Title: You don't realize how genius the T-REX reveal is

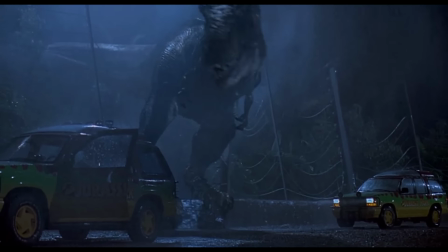The Rex breaks through right between both cars, visually separating Grant and Malcolm from the kids.
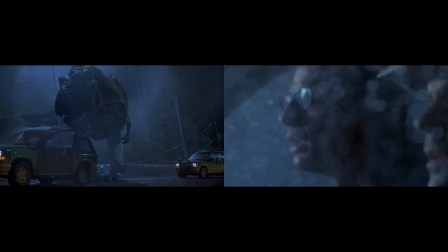We get another little injection of comedy from Malcolm, quite possibly the funniest line in the entire movie.
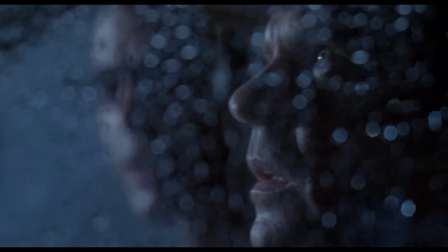Boy, do I hate being right all the time.
But it's doing more than just making us laugh. Every argument Malcolm made in the first half of the film is being fulfilled right in front of him.
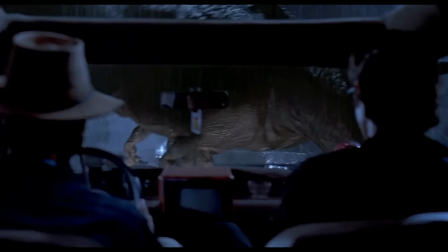We cut to an over-the-shoulder shot from Grant and Malcolm's perspective of the Rex in their sights,
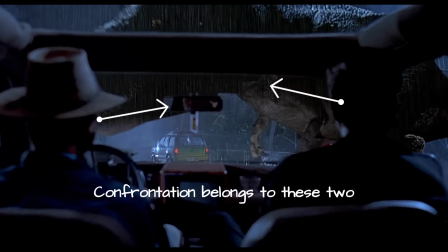the shot establishing that it's these two who are eventually going to challenge it.
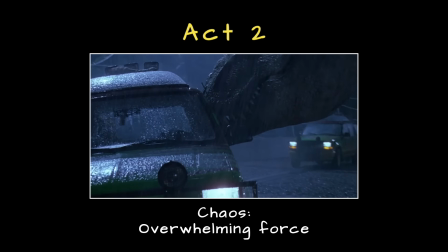Act 2 is all about chaos, Malcolm's theory proven correct.
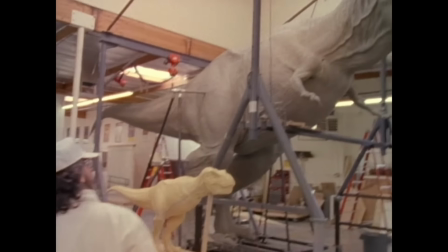And what's so brilliant about this section is that even though Spielberg had this massive animatronic T-Rex built for the movie,
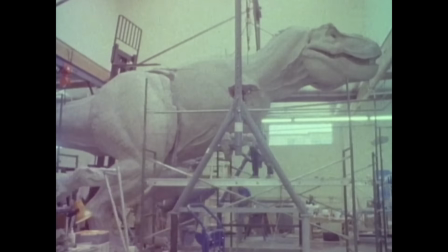the majority of the coverage is inside the car with the characters. We don't get these epic wide shots of the Rex attacking the car.
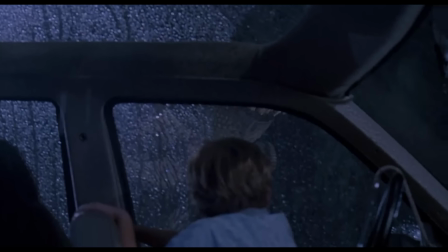Instead, he places us right there, up close, and it's almost suffocating.
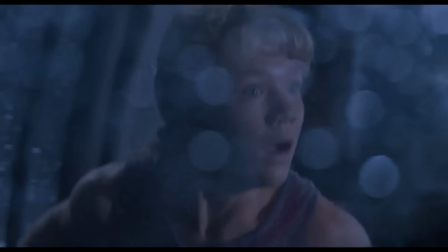That claustrophobia is what transfers the terror directly onto the audience.
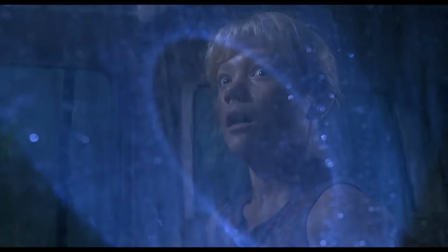Add to the fact that this entire scene has no music, no score telling us how to feel, just sound effects and the raw reactions of the actors.
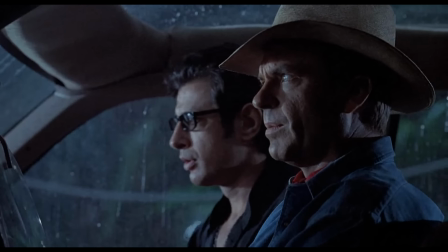Which I'll quickly add because I never see anyone talk about this, but these actors did a phenomenal job in this scene.
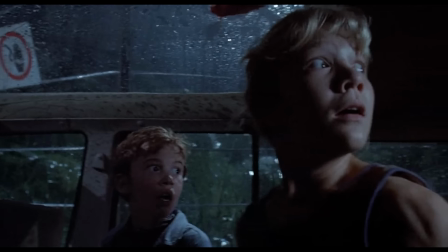Not once does it feel like they're acting, it quite literally feels like these are people reacting to a real T-Rex.
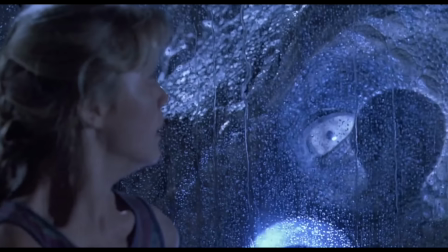And besides the visual brilliance of Spielberg at the helm of this scene, it's these performances that sell it.
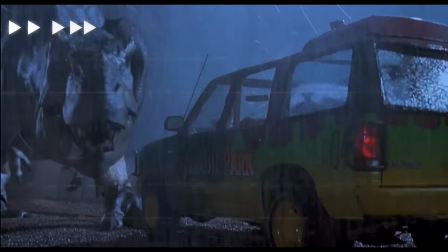Now, the T-Rex flips the kid's car and we cut to this tight close-up of Grant.
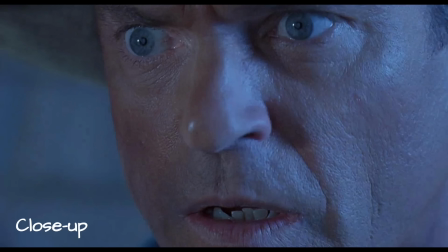This is the first extreme close-up we get of any character in the entire scene, and it's marking a pivotal moment.
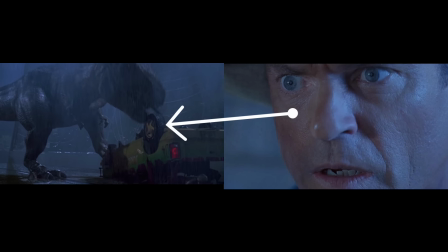He's making a decision, but more than that, he's stepping into his character arc.
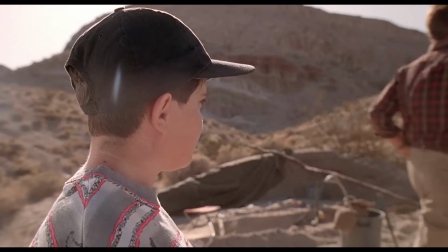A man who has spent the first half of the film avoiding children is now choosing to protect them.
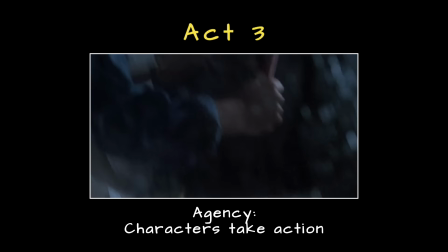And with that decision, we break into Act 3. Grant, through stepping into his character arc, grabs a flare and takes agency.
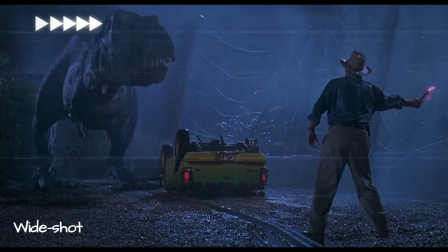Our characters stop being purely reactive. And like I mentioned, Spielberg marks the act break with another wide shot.
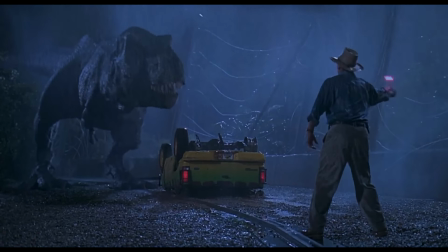It's a beautifully composed frame.
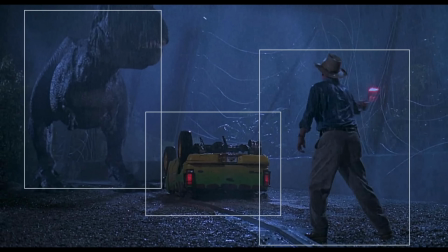Big girl Rex on the left, the flipped car in the children's center, Grant right, foreground, midground, background, all working together. But beyond the composition, it's visually communicating something simply obvious.
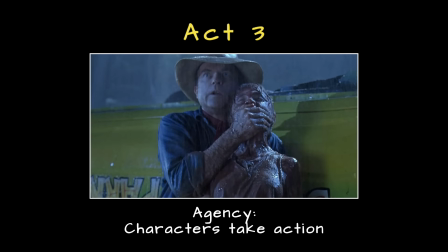They both want what's between them. What I consider to be Act 3 of the scene is where everything Spielberg has been building pays off.
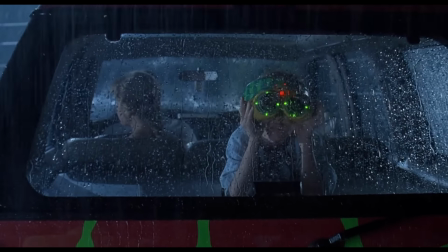The camera shifts gears. The slow, deliberate pace of Act 1 and the claustrophobic chaos of Act 2 gives way to pure momentum.
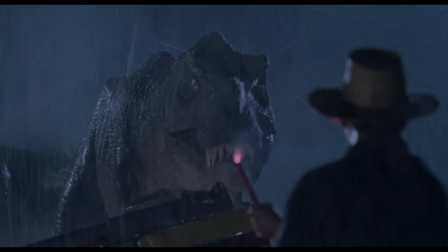Characters are now moving, they're making choices, going head to head with the T-Rex.
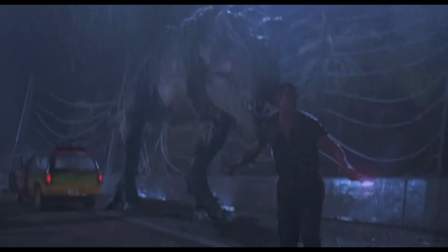Spielberg lets the action breathe and trusts everything he's built prior to carry it home.
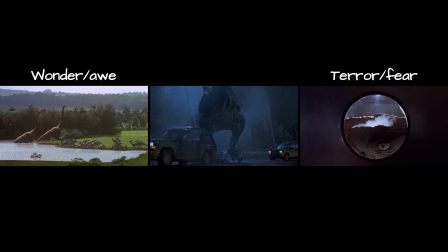So, as I mentioned earlier, the T-Rex escape happens bang on halfway through the movie,
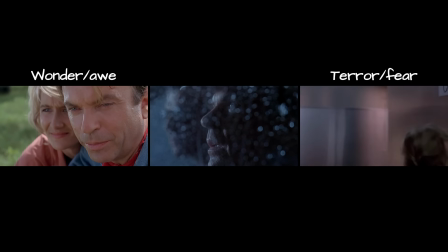effectively splitting the film into two distinct emotional events. Wonder and awe for the first hour, terror and fear for the second.
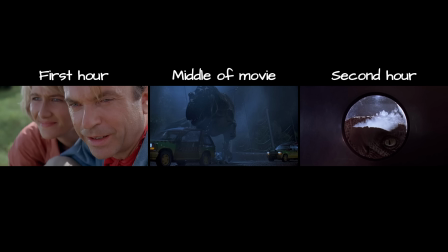Both halves get equal screen time with the T-Rex escape dead center.
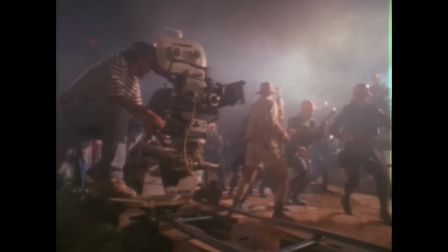Intentionally written this way or not, I see this as Spielberg giving the audience exactly enough time to fall in love with the park before destroying it.
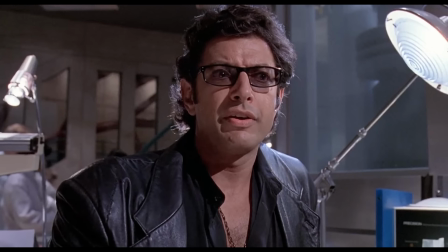We're forced to sit in Hammond's vision for an hour, and then equally forced to sit in Malcolm's theory coming to fruition for the next.
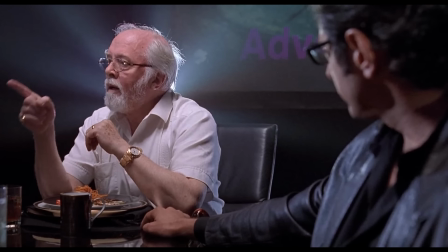The even split almost lets the argument between them live on.
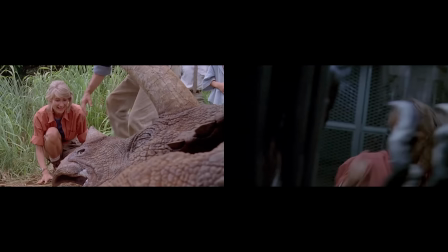You've spent equal time in both worlds, and you leave the film having genuinely experienced both sides of it.
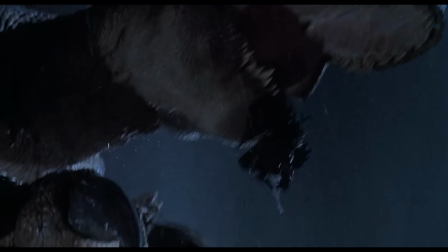Would we feel the same way if the T-Rex scene occurred 30 minutes into the film?
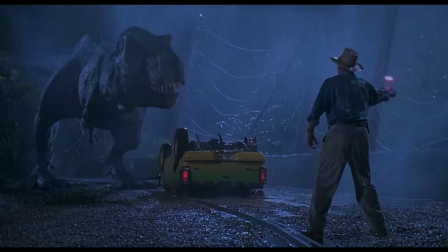Probably not. But you know what's truly incredible about this entire sequence?
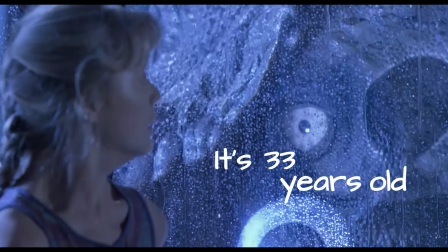It's 33 years old and still looks and plays better than most of what's coming out of Hollywood today.
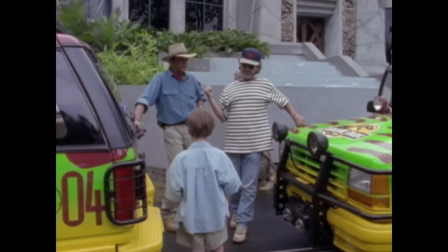Spielberg has directed a lot of great films, but an argument can easily be made that this scene,
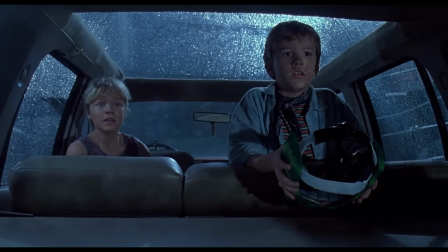in particular, is his magnum opus. And I've only broken down the visuals.